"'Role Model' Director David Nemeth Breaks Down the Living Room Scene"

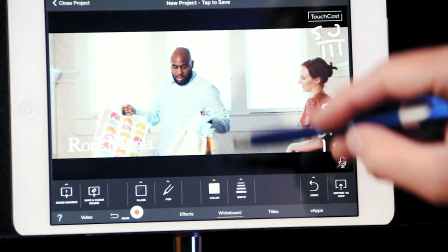8:11 There still is a little bit of depth with the blinds behind them, but it's a lot more of a flat 2 shot. Great color scheme, great. I love what's going on here with the production design and the costumes.
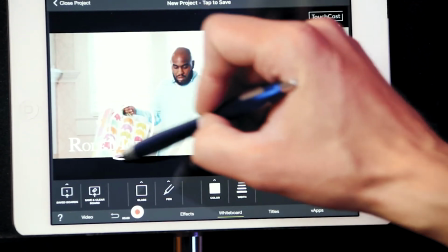8:24 We've got these beautifully colored bags. He's got this baby blue shirt on.
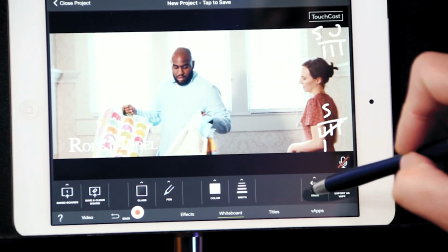8:28 She's got this one that kind of coordinates with him. And man, I love the colors in this shot.
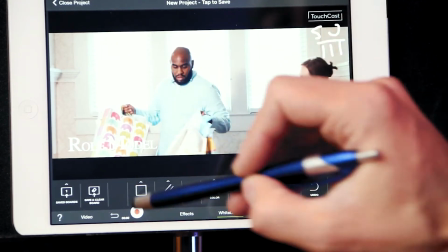8:34 Really pops. I love the pastels that are going on in here, and it makes for a really pretty looking shot.
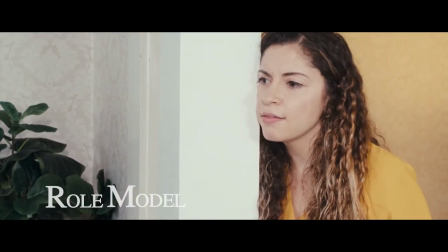8:41 What's in the bags?
This is probably my favorite part of this. So it's hard to tell, but this is the same setup that we had earlier with them on the couch.
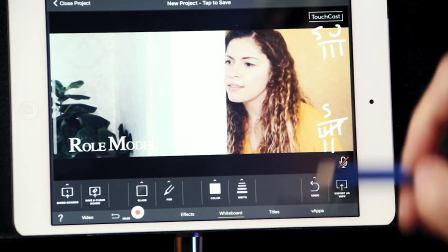8:51 So this is a new shot because we've got a close-up on her. A new shot, but no new setup. Okay, it's the same take too, is what's crazy. So she was on the couch. The camera moved to follow Phoebe into the kitchen, back into the living room, holds on Christina as she stands up, moves, blocking into a different shot. Then she blocks and moves over here against this frame where she can just hang out and stand,
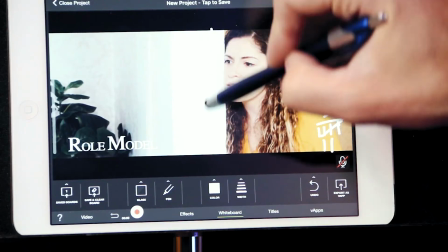9:16 and now she's in a close-up with this wonderful little wall that she can lean against. We've got a plant off to the side, which is another story altogether, because I just have a love-hate relationship with that plant. And if you'll watch the movie carefully, it moves. But this shot was created with the same setup and the same take.
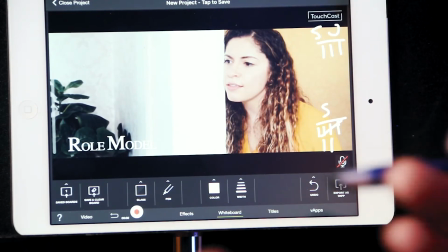9:38 We did not cut between those takes. So the actors and the talent acted out this whole scene as if it were a play. And they just kept going, we just kept rolling, and we moved around and added that blocking as added interest, just so that we could get different shots, varying shots, but without moving the camera.
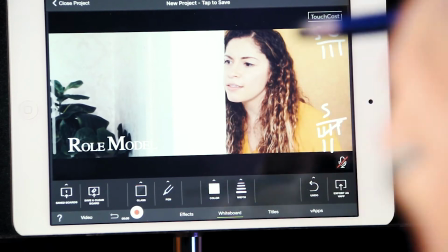9:56 Now, of course, this is also due to our DP Josh Harbin, just an incredible job. Both he and I were on set and we were looking at it and we had all these shots in mind. We had, right now we're tracking with 7 shots. We had these 7 shots in mind and we were trying to figure out how to set up the camera for each one. And both of us kind of looked at each other after we were like, we need this shot, we need this shot, we need this shot. We both looked at each other and we said, hey, can we get this all in one shot without moving the camera?
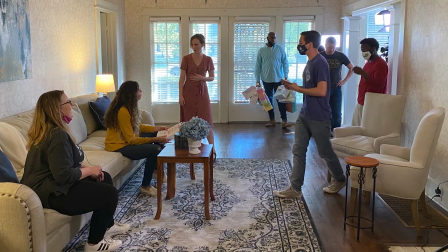10:20 If we put the camera right here because of the open floor plan of the house, we could technically get everything in one shot.
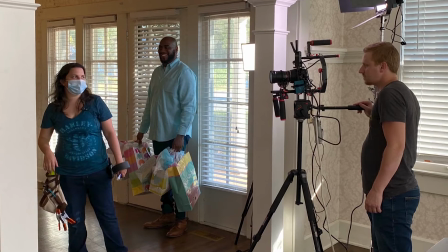10:26 And so we tried that and we were able to just by adjusting the blocking so that they could come in and out of these frames, add some interest in the shot, give us a wide shot, a medium shot or a cowboy shot, then a mid shot, and then a close-up shot, all without moving the camera, without moving the setup, without cutting, keeping it all in one take, added some incredible efficiency to our team. What would take an entire day to shoot those shots only took us like an afternoon. Like it wasn't that long because we were able to fit it all into one shot and into one take.
As soon as I heard about our little god baby, Your god baby? I had to make sure the peanut.
I just love this 2-shot. Our DP stands by this one too.
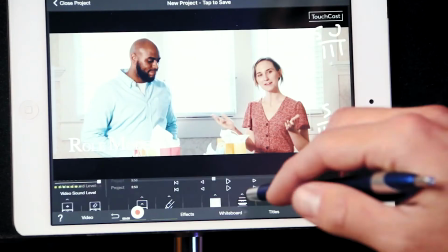11:06 He loves this shot. This is probably one of his favorite in the film. But the colors, the 2-shot, I mean, it all just works.
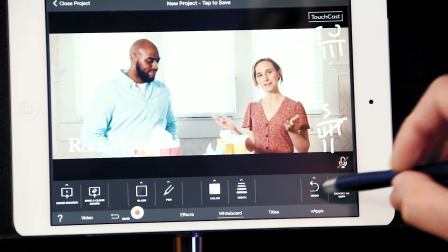11:12 There is some depth in the background, there's not a lot of depth like we tried to do with the rest of the film.
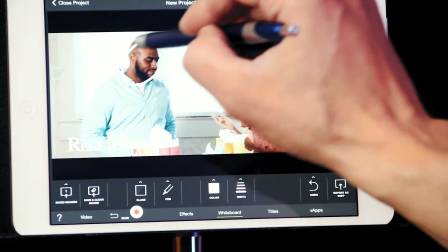11:17 There's not as much going on, but there's so much going on here and there's so much going on here that it's not really necessary. And it's just a beautiful shot. I love the colors. I love everything about this shot.
Was taken care of.
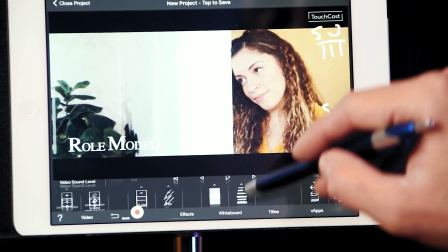11:30 There's everything in.
See, I really enjoy this wall being here and giving her something to act against,
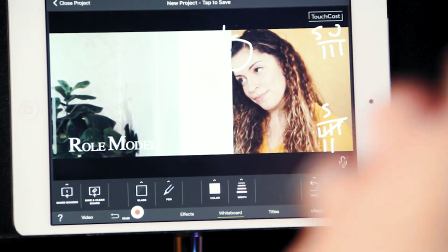11:37 because that's really helpful for actors and talent, is to have something to act with, people to act with in a scene, but also something to interact with. So I gave them things like, okay, go get the water, bring it back, drink some water out of a mug,
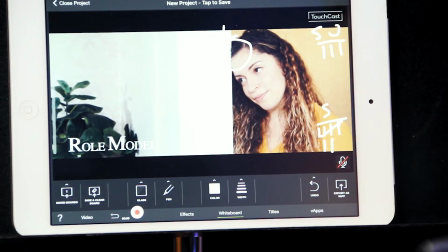11:48 but then even giving Christina something to lean against, something to imply something a little bit more than what's going on. She's kind of closing herself off. If you really notice in the scene, she's really closing herself off both to Martin and to Amaya, played by Princeton and Phoebe, who are both just phenomenal to work with. All these people are just incredible to work with, but she's kind of closing herself off in this scene with this wall, and you can really feel that.
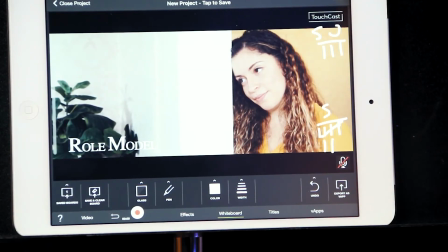12:10 It adds that depth, but it also gives Christina just something to play with, something to interact with, and something to play off of that can give some added interest into the scene and add some more that's going on.